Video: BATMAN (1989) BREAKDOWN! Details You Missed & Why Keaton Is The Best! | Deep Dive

Serve it over ice in a zombie glass with a lime wedge garnish, or if you really want to make a jokery, use a bit of green cotton candy. Now Iconic Cocktails swore that they'd never do a lavender mixer, but man, I'm glad they did. It's not perfumey or soapy. It's got notes of raspberry, strawberry, so it's really a perfect pair for sparkling water, vodka, or gin. Yeah, this is a really tasty cocktail. To get fixings to make your own Uncle Bingo or a bazillion other cocktails,
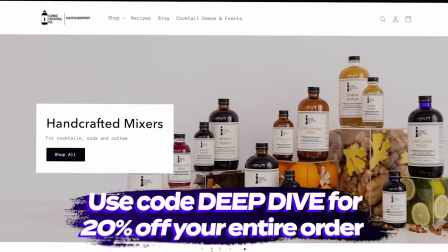12:36 head to iconiccocktail.com and use the promo code DEEPDIVE at checkout for 20% off your entire order.
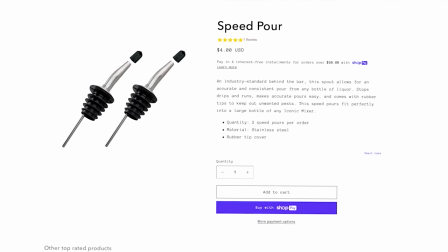12:42 You'll also get a free set of speed pours so you can pour your cocktails like a pro. Again, that's iconiccocktail.com and use the code DEEPDIVE at checkout for 20% off.
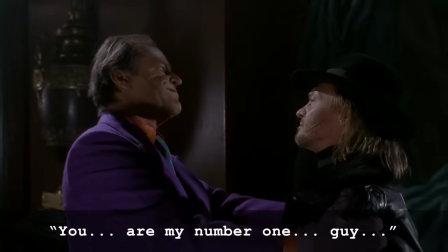12:52 Joker tells Bob the Goon, You are my number one guy. Yeah, I love actors impersonating other actors in the movie. This is just this weird impersonation of Jack Palance.
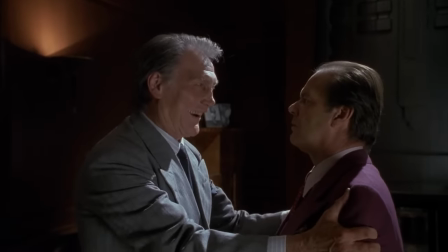13:03 You are my number one guy.
Joker kills Vinny with a quill pen.
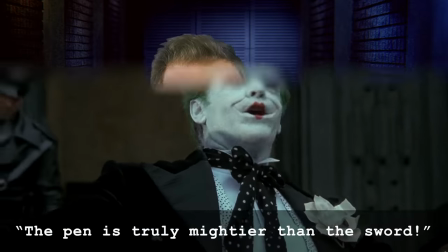13:08 The pen is truly mightier than the sword.
A move that will later be echoed in The Dark Knight when the Joker kills a guy with a pencil.
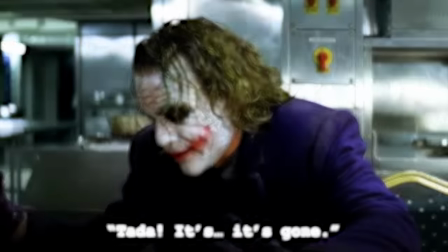13:16 Ta-da! It's...
I'm telling you, a lot of Chris Nolan's playbook in The Dark Knight started right here in this movie. But I just appreciate how Burton minds everything unnerving about clowns.
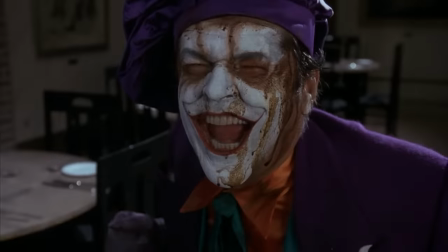13:29 Sneaky mimes, the freakish smiles, the oozing paint, the hand buzzer, the squirting water from the flower,
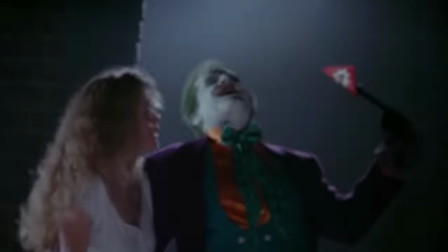13:35 garish balloons, a bang flag pistol, everything clown-like is weaponized in this movie.
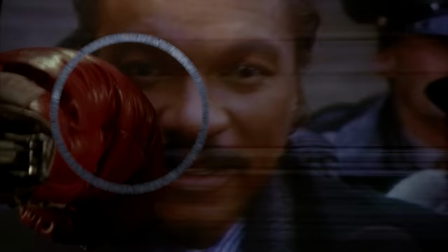13:40 Harvey Dent is asked about Batman on the TV news and Joker uses an extendable boxing glove to punch the TV directly on the side of Dent's face,
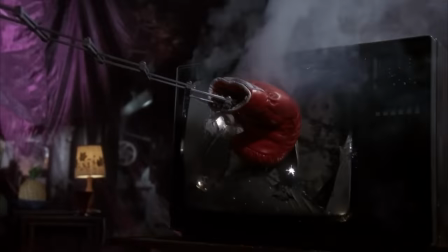13:47 exploding it, half of Two-Face's face getting burned.
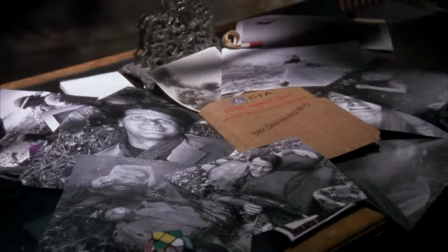13:49 We see a CIA folder about nerve gas that leaves victims smiling and photographs that Joker obsessively cuts up and leaves all over his floor,
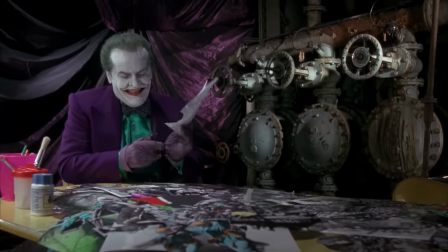13:56 a literal cutting room floor as he's in the process of editing his Smilex commercial.
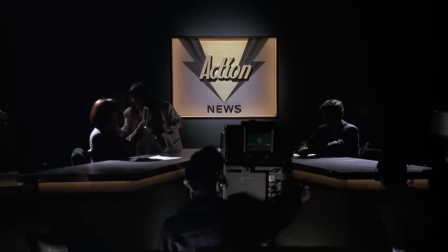14:01 His chemicals ship out from the Axis plant, and we cut to the new studio room where the poor female anchor has a last-minute touch-up, which is what causes her death by laughter.
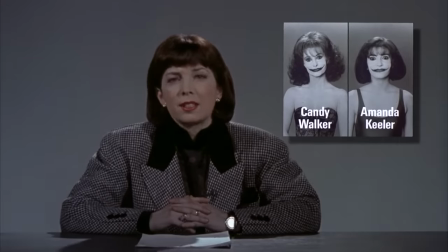14:09 This whole sequence is one of the scariest parts of the movie for me, especially the way Joker's commercial interrupts the news broadcast.
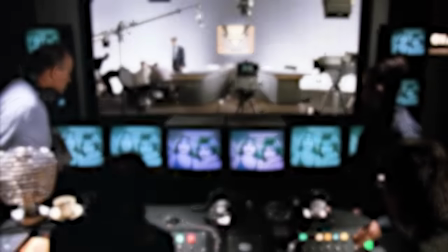14:14 Like he has access to the airwaves now too? Really, the creepiest aspect is the moving mouths of the models.
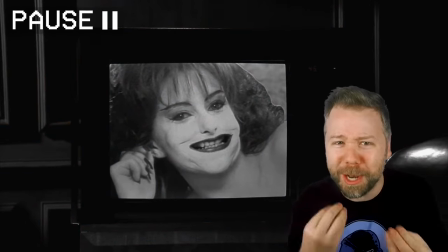14:20 Think about it. To do this, the Joker must have recorded another mouth in close-up and then posed it on the dead model's face.
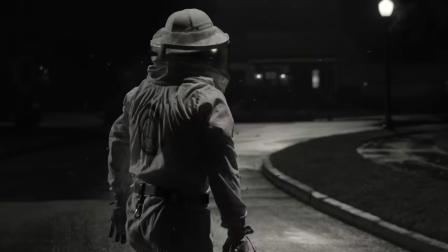14:27 Whose mouth is this? It's never really explained. In my WandaVision deep dive, I introduced the concept of unexplained arbitrary horror.
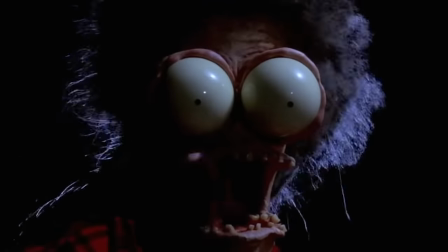14:34 And Tim Burton loves to do this. Shots that don't really make any practical sense, have no basis in reality, a living cartoon, some say an uncanny valley.
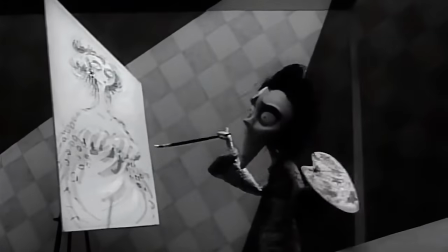14:41 Tim Burton was an animator. He knows what the uncanny valley is and loves to drag us into it just to freak us out.
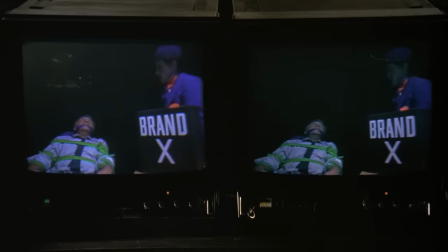14:46 And so in this movie, he uses the idea of a creepily edited lo-fi TV commercial just to get under our skin.
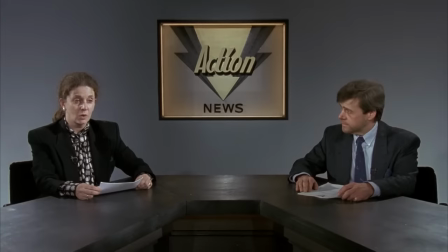14:52 And so throughout this movie, the TV news reporters look increasingly drab, unable to use makeup or any cosmetic products.
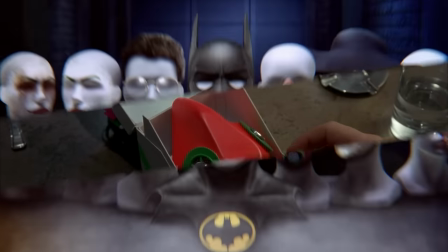14:58 Joker brings Vicky to the museum and gifts her a mask to wear, forcing her to wear a mask to play the part in his game.
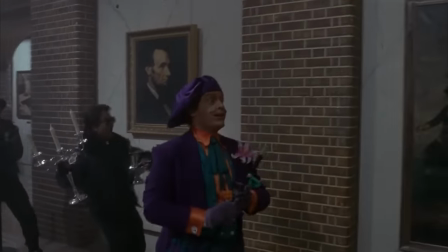15:04 And then he and his goon's defaced painting set to Prince's Party Man.
Party Man!
Yeah, it's wild.
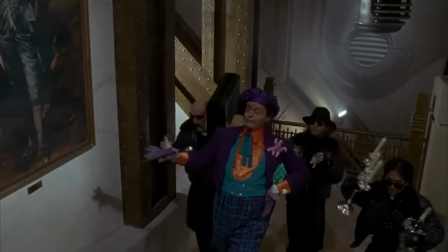15:09 Boombox Goon follows Joker everywhere because this is performative insanity. Joker wants the only fine art in Gotham to be his own iconography.
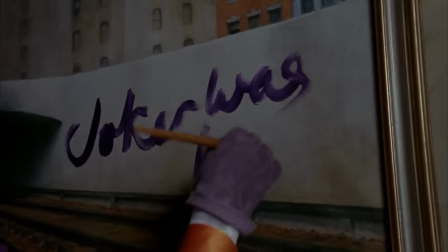15:17 He's pissed off that anyone would be looking anywhere else other than him.
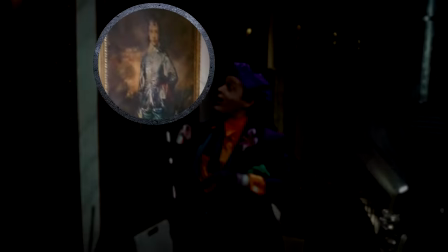15:20 Now, the artwork we see includes Rembrandt's self-portrait and The Blue Boy by Thomas Gainsborough, a print of which shows up in Arthur Fleck's apartment in the 2019 Joker.
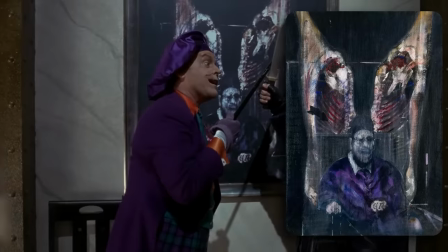15:28 The one painting Joker says not to touch is Francis Bacon's figure with meat, and the work of the painter Francis Bacon would later inspire Christopher Nolan for The Dark Knight.
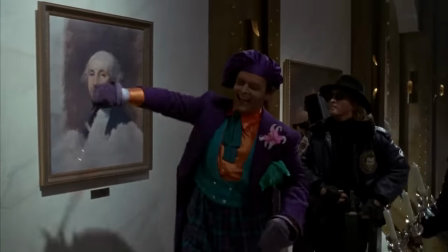15:36 Joker also points to the unfinished portrait of George Washington and says, dollar bill, which is what he says to Vicki Vale.
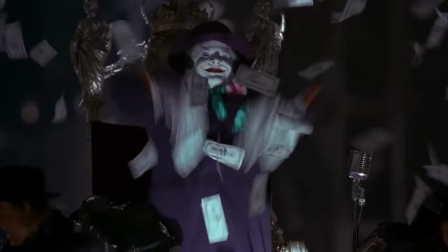15:42 What do you want? My face on the one dollar bill.
Later in the parade scene, the original idea was for the money that Joker threw out to be all counterfeit with his face on the dollar bills.
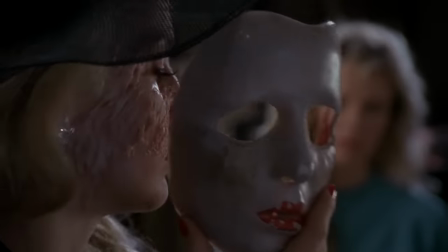15:51 Joker shows Alicia's scarred face to Vicky and Alicia removes her mask so that it covers Vicky's face in the frame.
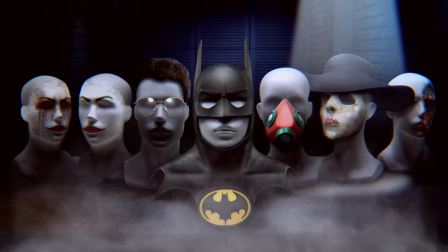15:57 Back to the faces we wear, Joker's real threat in the scene is that he's gonna do to Vicky what he did to Alicia.
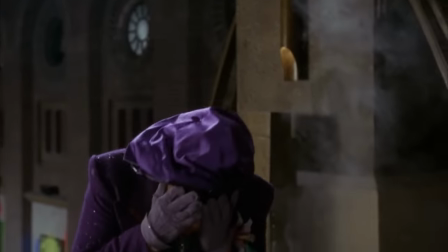16:02 Vicky throws water on his face and he says, I'm melting, I'm melting, just like the Wicked Witch in The Wizard of Oz. In my running theory that every American film is trying to be either The Wizard of Oz or Citizen Kane, Batman 1989 is actually Citizen Kane.
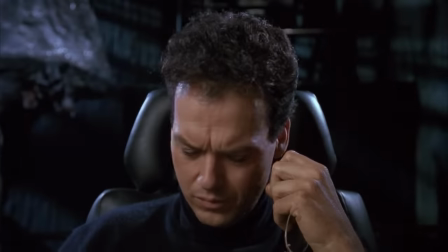16:14 It opens with a Xanadu-style hazy shot of Gotham and at the heart of this movie is a mysterious Charles Foster Kane figure with Bruce Wayne.
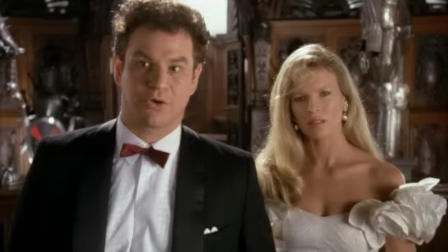16:21 As journalists and the film try to decode who this eccentric billionaire really is. Vicky stalking this orphan who puts roses on the spot where his parents were killed.
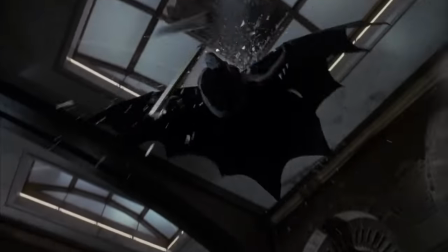16:29 That is the mystery of what is Bruce's rosebud. Batman drops in and ziplines them outside where we get our first shot of the Batmobile.
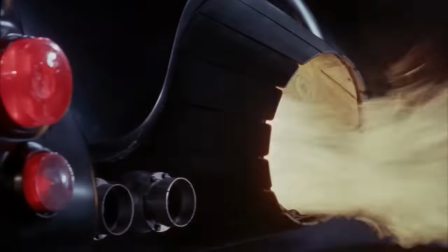16:35 They use parts of a Chevy Impala but the engine is of a hairier jump jet which also inspired the look of the sliding cockpit.
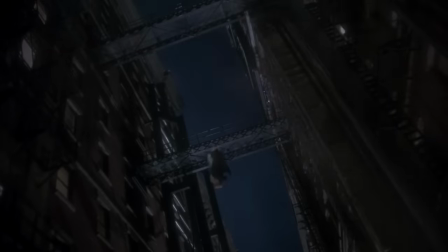16:41 Batman zips Vicky up to the catwalk allowing her to take some photos. Each punch is lit with a camera flash. Never mind that a camera flash at that height would just light the foreground of the alleyway and leave the ground level in total darkness, but whatever.
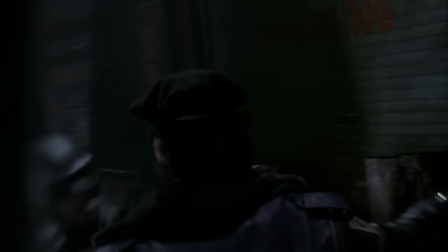16:51 It creates the effect of each of Batman's hits flashing like lightning. I always love how the Batcave in the Burton Batman films is so vertical.
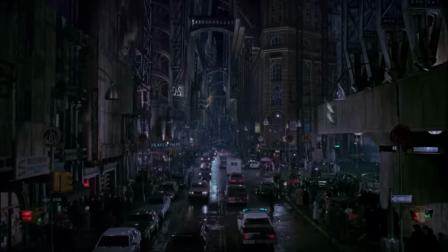16:58 It's a bottomless chasm. Whereas Gotham goes up and up and up, blocking out the sky, the Batcave goes down and down and down.
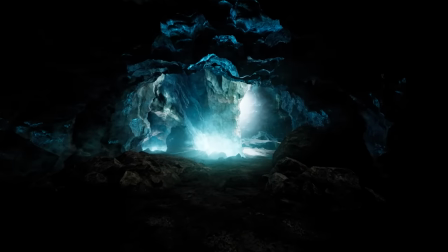17:04 Real life caves are tight claustrophobic spaces, but this is a full mirrored underworld.
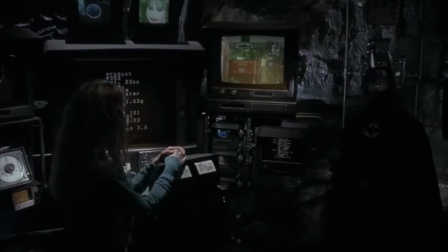17:09 He shares with Vicky his decoded formula of which combination of products are deadly, which he runs in the paper in the front page includes a sub headline on the left referencing President
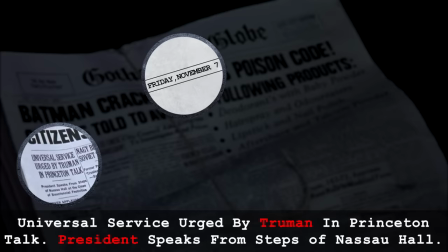17:17 Truman speaking at Princeton that would make the newspapers data Friday November 7th as 1947 when Truman was president but with the
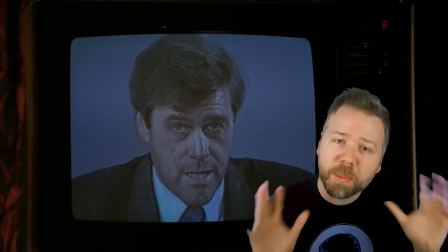17:24 cars the color TV this Gotham is deliberately set in an elseworld that is removed from time Batman tries to confess to Vicki that he is Batman but Joker barges
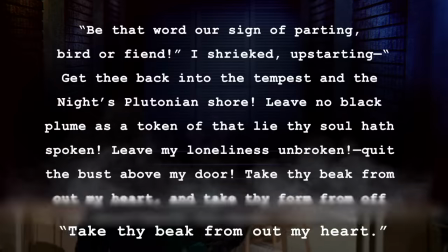17:33 in take thy beak yeah this is a paraphrase from Edgar Allen pose the Raven take thy beak from out my heart and take thy
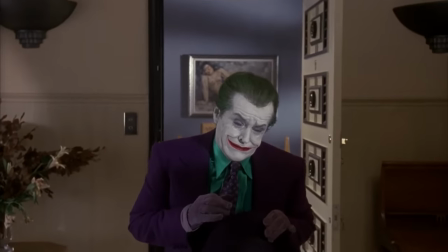17:41 foreign from off my door again it's more performative insanity he's quoting a poem about someone who goes crazy as opposed to knowing
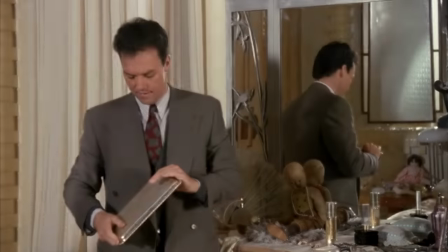17:47 what it actually feels like himself bruce hides a tray under his shirt and tells jack that he knows who he is he tells the story of a mean kid bad scene
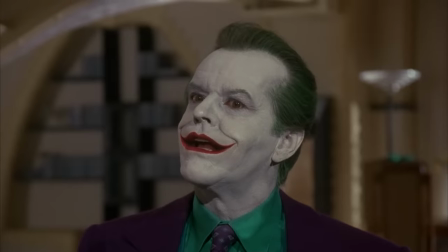17:54 hurt people but he got sloppy crazy started to lose it made mistakes i
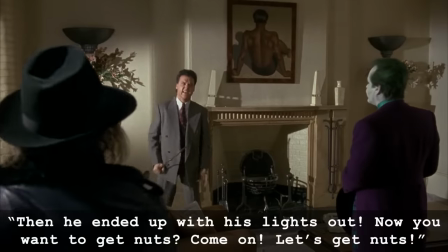17:57 love this because bruce
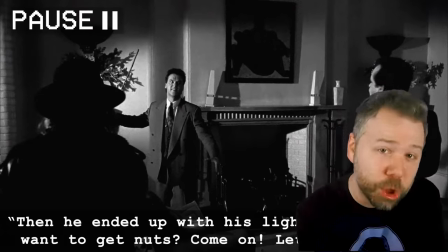18:04 is mirroring joker's performative insanity back to him bruce fuels his performance with raw anger
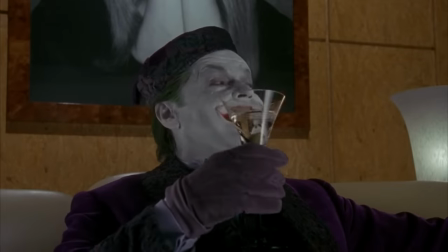18:10 because he's pissed off that Joker is making a mockery of mental illness trying to lay claim on what it actually means
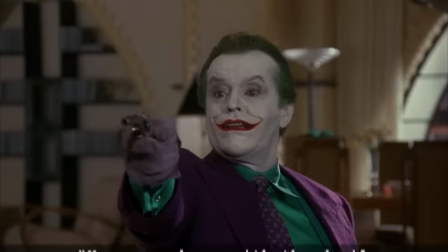18:15 to be a mentally ill person but then Joker says something that legitimately throws him ever dance with the devil in the pale moonlight and Bruce remembers this as the
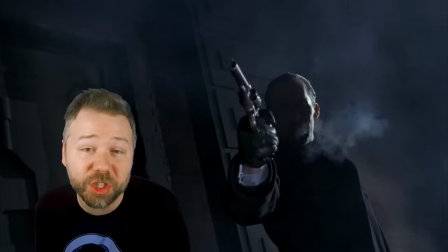18:23 line his parents killer said this might be the most actual psychotic thing the Joker does it's a ritual with no benefit weird creepy poetry
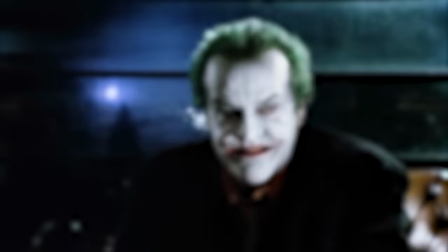18:31 for an audience who won't have the time to hear it or to appreciate it he's self aggrandizing himself into the devil and again this is something
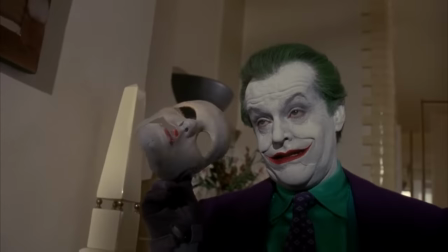18:37 Jack did before he fell in the acid so if you look at the scene structurally joker only came over here to tell vicky that alicia is dead
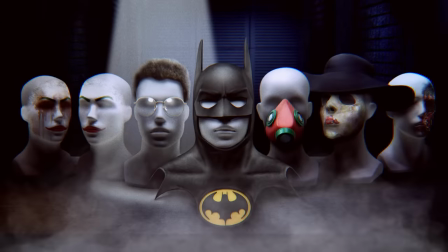18:43 and to give her this gag gift this is really only in the film so that unmasked bruce can have his confrontation with the joker the mirroring of the performative
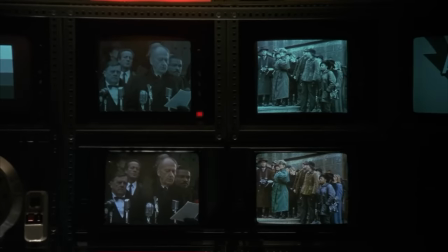18:50 insanity is that important mayor borg's press conference is interrupted by joker pushing over a white bedded and mayor borg randomly turning to his left
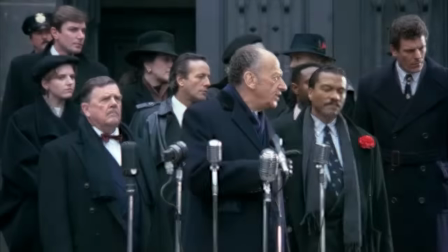18:57 to talk to the screen next to him even though borg would be looking at nothing joker has warped all of gotham into his grotesque cartoon.
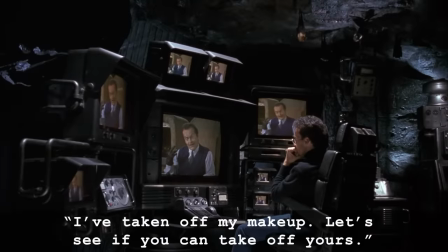19:04 Joker challenges Batman over the airwaves.
I have taken off my makeup. Let's see if you can take off yours.
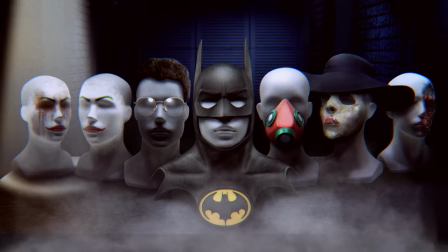19:12 Yeah, the irony is Joker's skin is actually white. He didn't take off his makeup, he put more on.
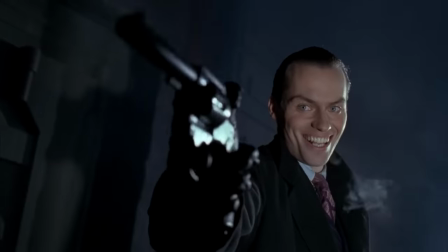19:17 This is another face he is wearing here. Bruce flashes back to the night of his parents' murder. Now, of course, Joker being the one to kill the Waynes is a major retcon from Joe Chill in the comics.
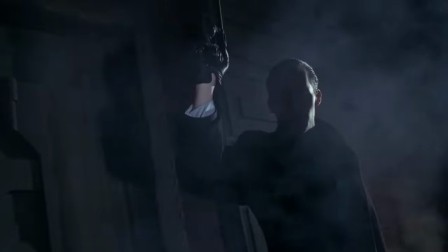19:26 Tim Burton did it to make it more personal between the hero and the villain, but a little visual detail I like here. The cluttered pearls mixed with spilled popcorn from the movie.
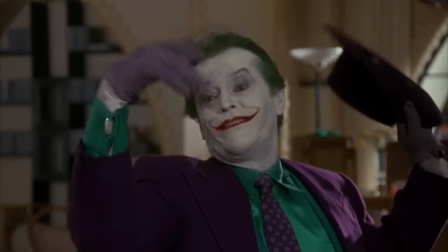19:33 Back in Vicky's apartment, when Joker said this pale moonlight line and shot Bruce, Vicky spilled popcorn there as well.
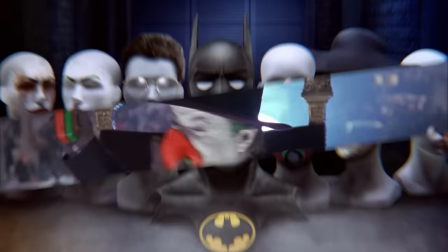19:39 Now, during the parade, Joker covers with the same mask he gave Vicky in the museum, another face that he wears, but this time the face of cowardice for him.
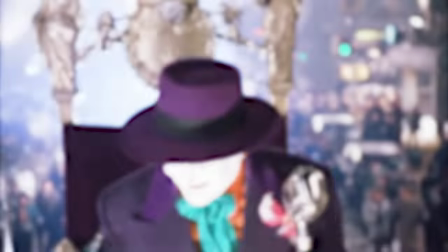19:47 He goaded Batman into unmasking himself, but now he wears a mask to protect from the nerve gas in his balloon.
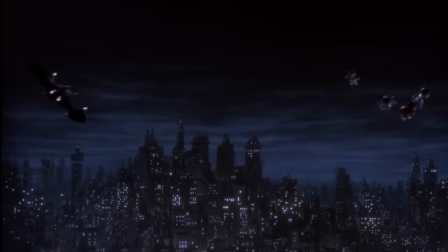19:52 Batman uses the Batwing to snag the balloons and descends above the clouds into the light of the moon to make the perfect bat signal before hammerheading back down.
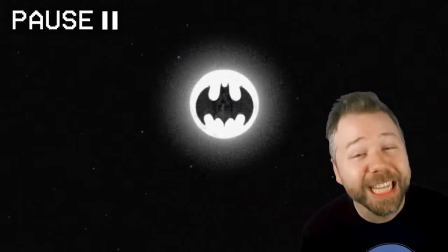19:59 I love this shot one of the most iconic shots in any movie but here batman is literally dancing with the devil in the pale moonlight joker faces
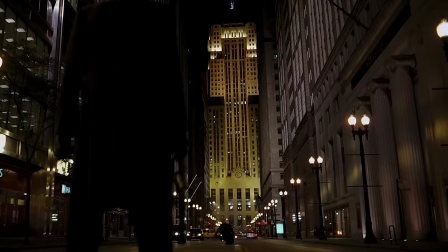20:06 down the incoming batwing in the middle of the street just like heath ledger joker will later do come on you gruesome son of a bitch come
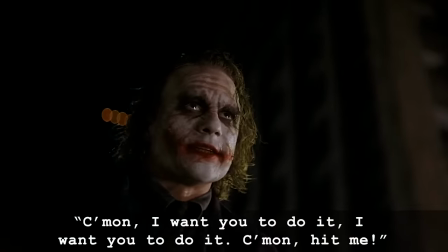20:14 to me come on i want you to do it i want you to do it come with me now this cathedral climax is actually part of the reshoots
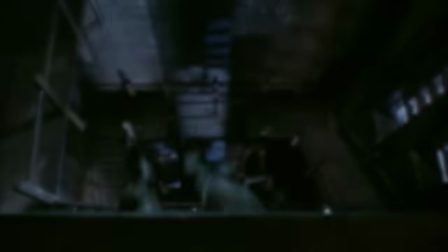20:19 for the movie an attempt to work vicky more into the climax batman's finishing move is to lift his legs up from the ledge below to
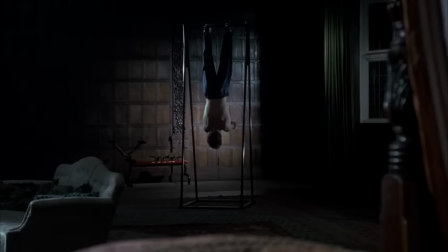20:25 pull the guy down the shaft solid payoff to Bruce hanging upside down earlier after sleeping with Vicky.